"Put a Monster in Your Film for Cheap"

month and if you've watched the show for a while you know that I love me some horror. Though most of our stuff is action, sci-fi, and comedy, horror is one of my biggest passions so this month we're gonna be diving into some fun horror ideas like the monster you just saw or lighting a horror scene.
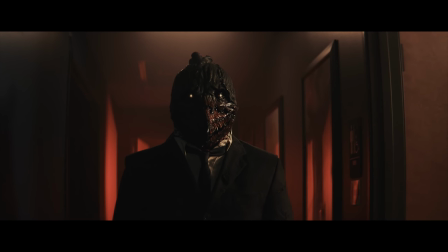But today we're looking at how we pulled off this monster look for $37 and that all started at the Halloween store.
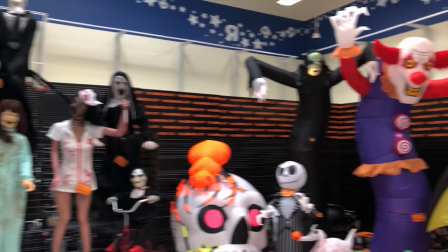Which these pop-up Halloween stores are the best thing about this time of year.
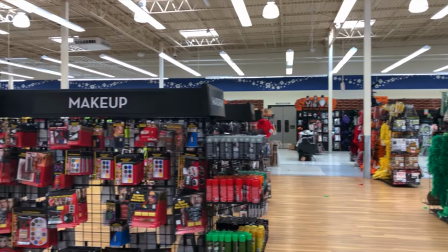It's basically a prop store and if you wait until after Halloween, everything goes on sale, so you can get props, blood, and makeup for even cheaper.
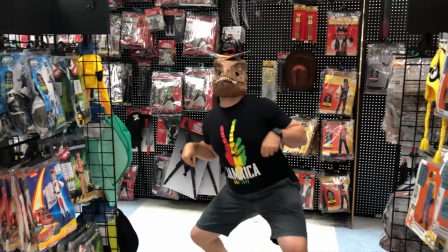But we walked through the store looking for something that popped out at us and finally found this mask.
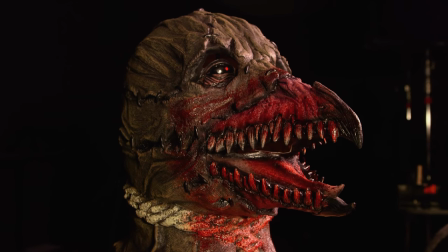Pretty great looking off the bat and only $37, so we grabbed it knowing we could make it look even better with lighting and a few other tricks.
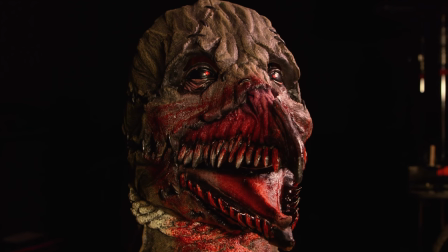After that came wardrobe. We had to cover our actor's entire body since we didn't want to spend any more money for any extra parts, so we decided it would be interesting and creepy to have him in a suit.
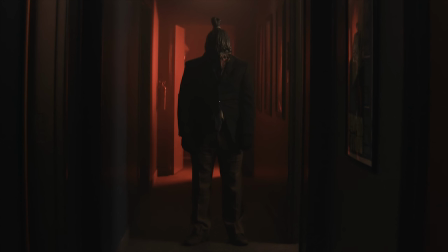We used this old suit that we held on to. And that's something to point out, actually. I never get rid of interesting clothing like this.
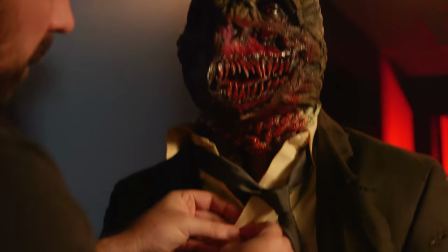I always throw it into a container, knowing that someday I'll probably use it for wardrobe.
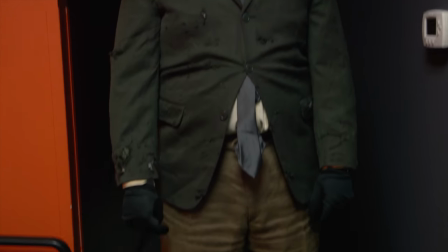And this suit is about eight years old. Just made it a part of our wardrobe collection, and it's already distressed and dirty from past uses, so it was good to go right away. Then we just threw some black gloves on our actor so you couldn't see his hands, and that was it. We have our creature.
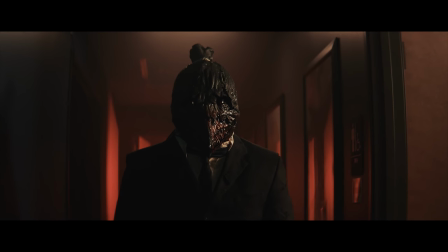Next is how we lit it, and it's horror, so of course we're going to light it dark, which is going to help us out a lot.
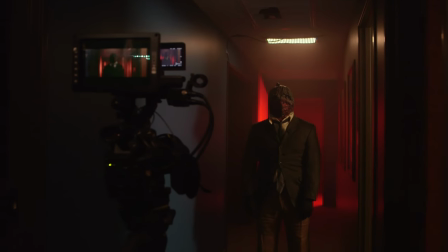The more contrasty and dark you can get with a mask like this, the more it's going to work on camera.
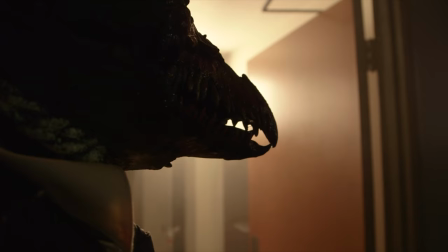So I threw a Lyra from ICANN in the bathroom next to him with a quarter green on it to give it a gross green pale color.
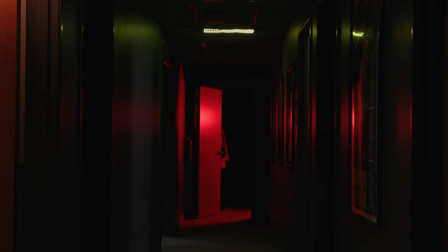Then we taped a flex light to the ceiling, gelled with a slight yellow. Then in the back room behind him, I had a Luxly Timpani.
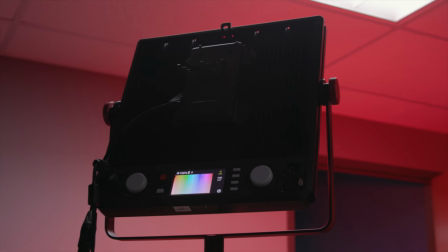This is a 1x1 RGB light from Luxly, so I could dial in any color I wanted.
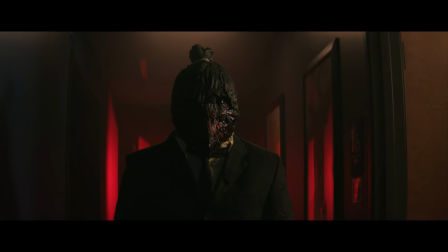And I went with a deep red, and I let that spill out the door so it would reflect onto the walls, creating this ominous red surrounding our character.
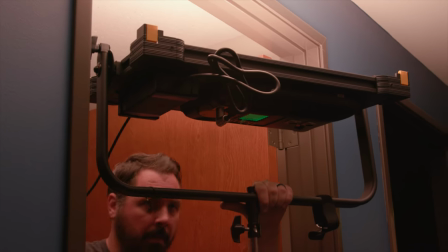Then I grabbed another Lyra light and pointed it at the ceiling in the back to bring up a little ambience.
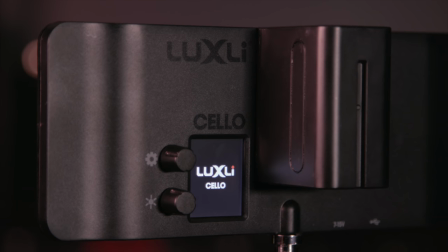And finally, one more light from Luxly. This one is the cello, and just like the timpani, this is an RGB light, which these things can dim all the way down to zero.
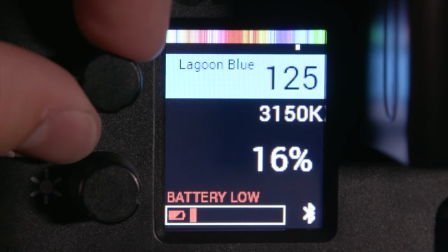So I could set this very low to get a slight fill on our creature, again in a pale greenish tone.
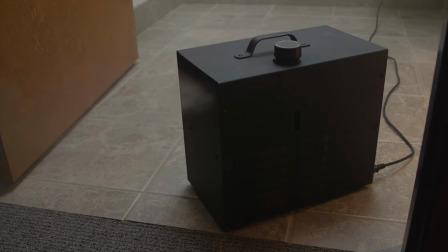Finally, we threw on some haze, filled up the room to give it extra weight to the scene, and without the haze,
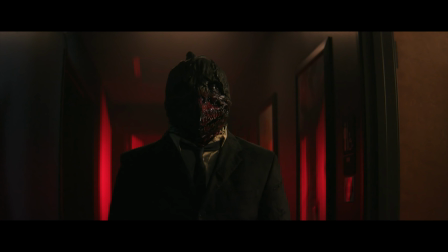it still looks good but the haze catches the light and ties everything together in a very filmic way. Now knowing how things go there's inevitably going to be complaints talking about the lights that we used and the hazer but although these tools do make it easier to get this look quickly you can absolutely do the exact same thing without it.
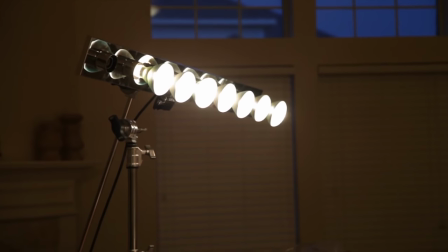And we've done tons of episodes showing methods to accomplish these sort of effects for much cheaper
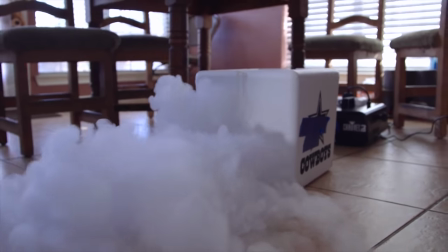or in a total DIY way including painting bulbs instead of using gels,
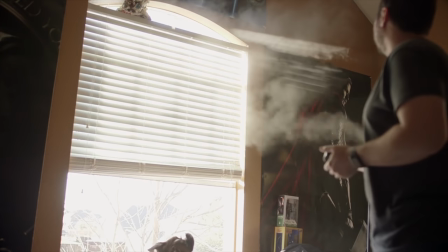a cheap spray haze that will get the same look and so on. So check the notes below for some links to those episodes. But the final thing we did while shooting was to wet the mask.
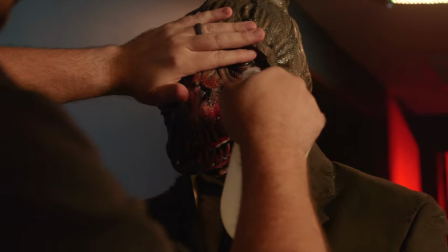I wanted it to have an off-putting, dripping look to it, but I would have given it that wet look either way to try to keep it from looking rubbery.
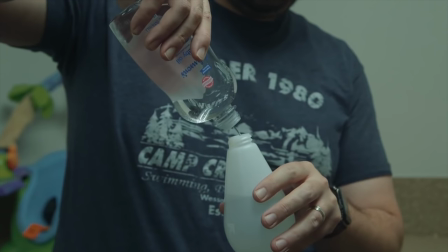So I took a spray bottle, filled it with water and baby oil, which is exactly how we handle it when we want an actor to look sweaty on camera as well.
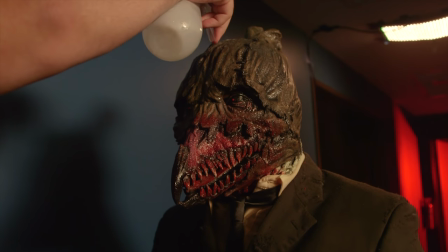Then we soaked it down between takes. Now we have this great glistening and interaction with the mask. I also considered coating it in Vaseline and adding blood around the mouth in other areas, but that didn't end up being the look that I wanted. It would be a great way to give more life and believability to a mask like this, though.
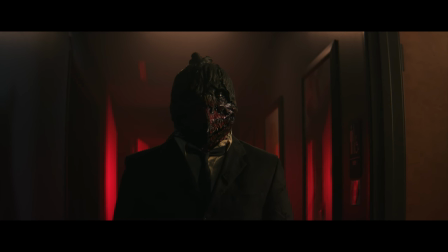So we have a great look going right in camera, and if you shoot it right, this works as is, but we took it even further with some work on it in post. The biggest thing that really gave this mask life was the blinking we added in post. And of course, all of that was added in After Effects by Ryan Thompson,
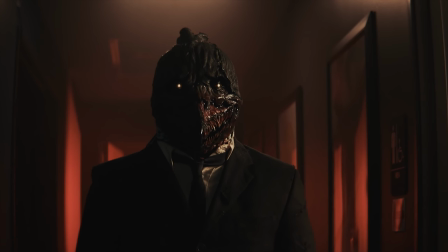the glowing eyes and the blinking and the mouth and eyebrow movements, and all of this really pushed it toward a feeling of a living,
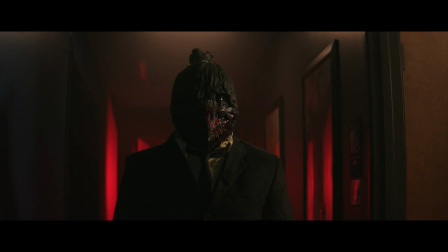breathing thing. For instance, here's the shot without those add-ons. It still works, but when we shift over to the shot with those extras in, it really starts to come to life and stacks on the creepy. Now, I'm not going to get into tutorials and how we did all that this week, but we will be covering all those extras in next week's episode along with more monster goodies. And the final thing is sound. Adding in some unnerving sounds in his close-up helped bring it all together as well. I added this tension, creaking, popping sound as he lifted his head, mixed
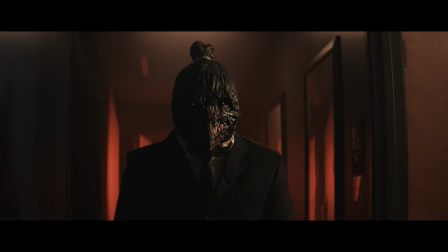with some subtle growling sounds that mixed with the soundtrack to create the whole moment. But that's it, a monster for $37. So now let's take a break to recoup our money.
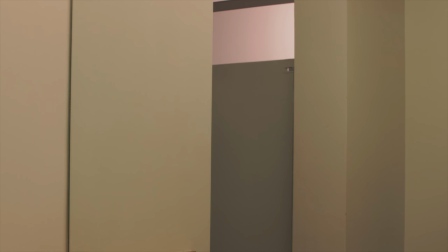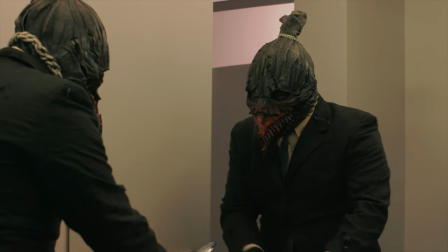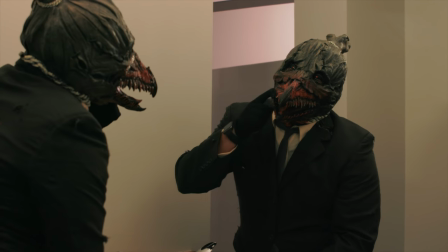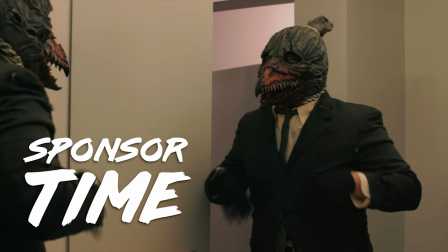Domain.com has all your website needs, including .com and .net domain names, and intuitive website builders to take the first step in creating an identity online.
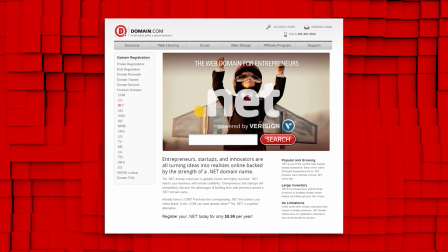Domain.com is affordable, reliable, and has the tools you need to build a website so you can start sharing your ideas with the world.
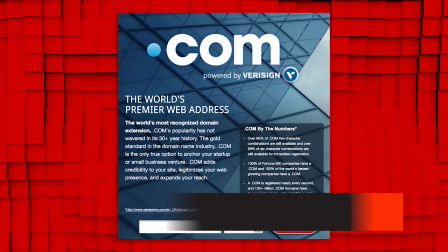And no domain extension is going to help you tell your story like a .com or .net domain name.
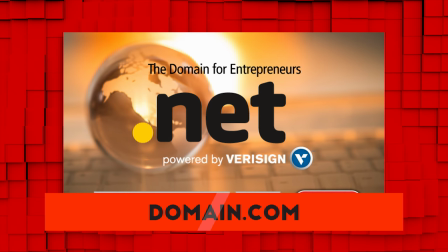And if you want to brand yourself online, Domain.com has over 300 domain name extensions to fit your needs from .club to .space.
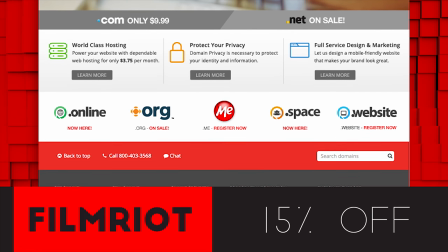Of course, they're showing you love by giving you 15% off their already affordable prices when you get domain names, web hosting, and email. Just use the coupon code filmwright at domain.com's checkout. When you think domain names, think domain.com. Another piece of trickery in this short was this right here.
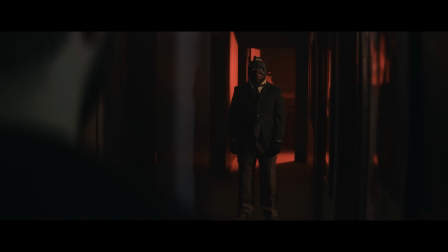The replicating corridors was a way to tack on some oddness to enhance the moment and lead to that potential jump scare.
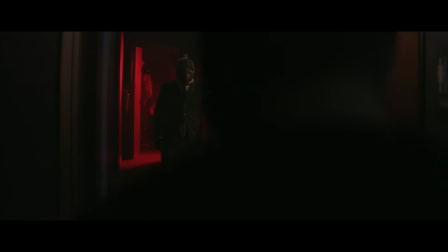And it was super simple. We pulled this off just by using a whip pan. So Josh started by looking down our main corridor with us over his left shoulder,
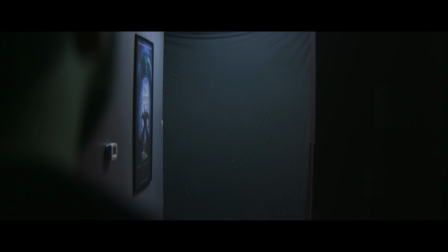then I panned away to the actual corridor on the other side with nothing there, landing on his other shoulder. Then we switched positions. now with him facing the opposite direction and with me over his left shoulder then we turn back to the main corridor
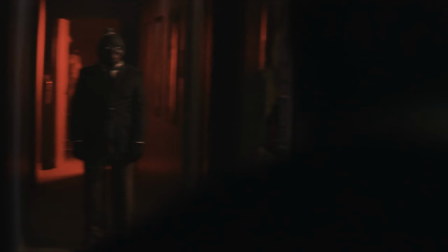and I pan with him landing on his right shoulder now in post all I have to do is cut between these two shots on the move at a
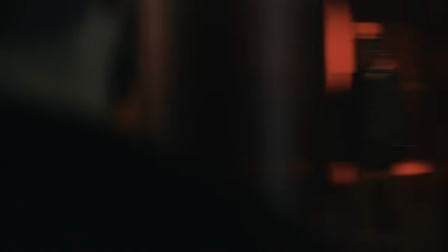slight crossfade and there we go and do the final pan back we did the exact same thing we just held on that shot and panned back and
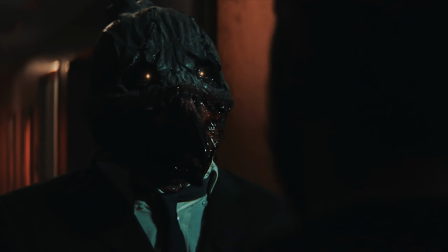repositioned to land on the final close-up of our creature which if you look you'll see that Thompson added a slight smile on the creature right at that moment you can hardly catch it but it's there and subconsciously does a lot. But there you have it. $37, some old clothes, and three hours later and we had our monster. And I love this sort of approach where you take simple things and craft horror out of it. There's a lot of very talented people online doing things like this, like David Sandberg, who's now doing massive things.
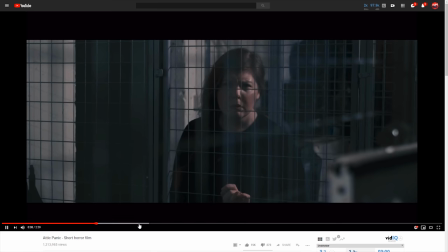But if you check out his channel, you'll see that he started very DIY using creativity to make things happen. Another filmmaker that you should absolutely check out is Danny Donoghue.
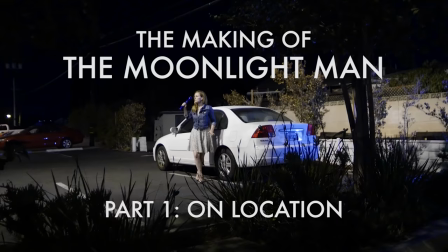He has a great YouTube channel with a bunch of solid horror short films and behind the scenes looks at how he goes about making them.
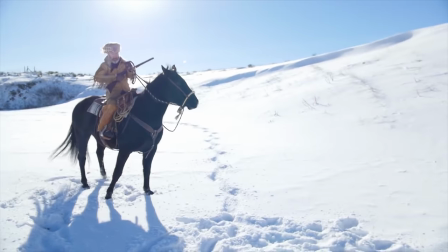And I love and relate to his approach completely. He's all about getting it done.
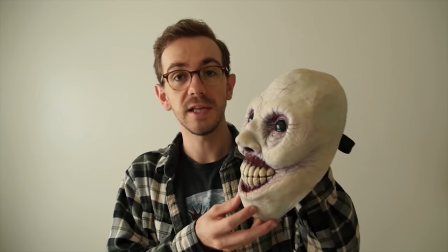Using whatever resources he has and his creativity, he's been able to make some solid shorts with a lot of scares and great creatures.
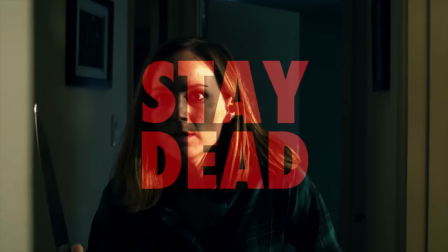One of my favorite behind the scenes is what he did for his 17 second short Stay Dead. In this, he showed how he used a stick, a hanger, and a bed sheet to create some pretty creepy creatures. He also uses the same blinking effect for a mask that we use today, which you can find in his short the Moonlight Man. So if you dig horror and indie do-it-yourself goodness, definitely check out Danny's channel, which I will also link below. And that's it for today. If you dug the episode, like, share, subscribe, tell your mother about it, and I'll see you next week when my dead friend keeps showing up looking more and more dead each time.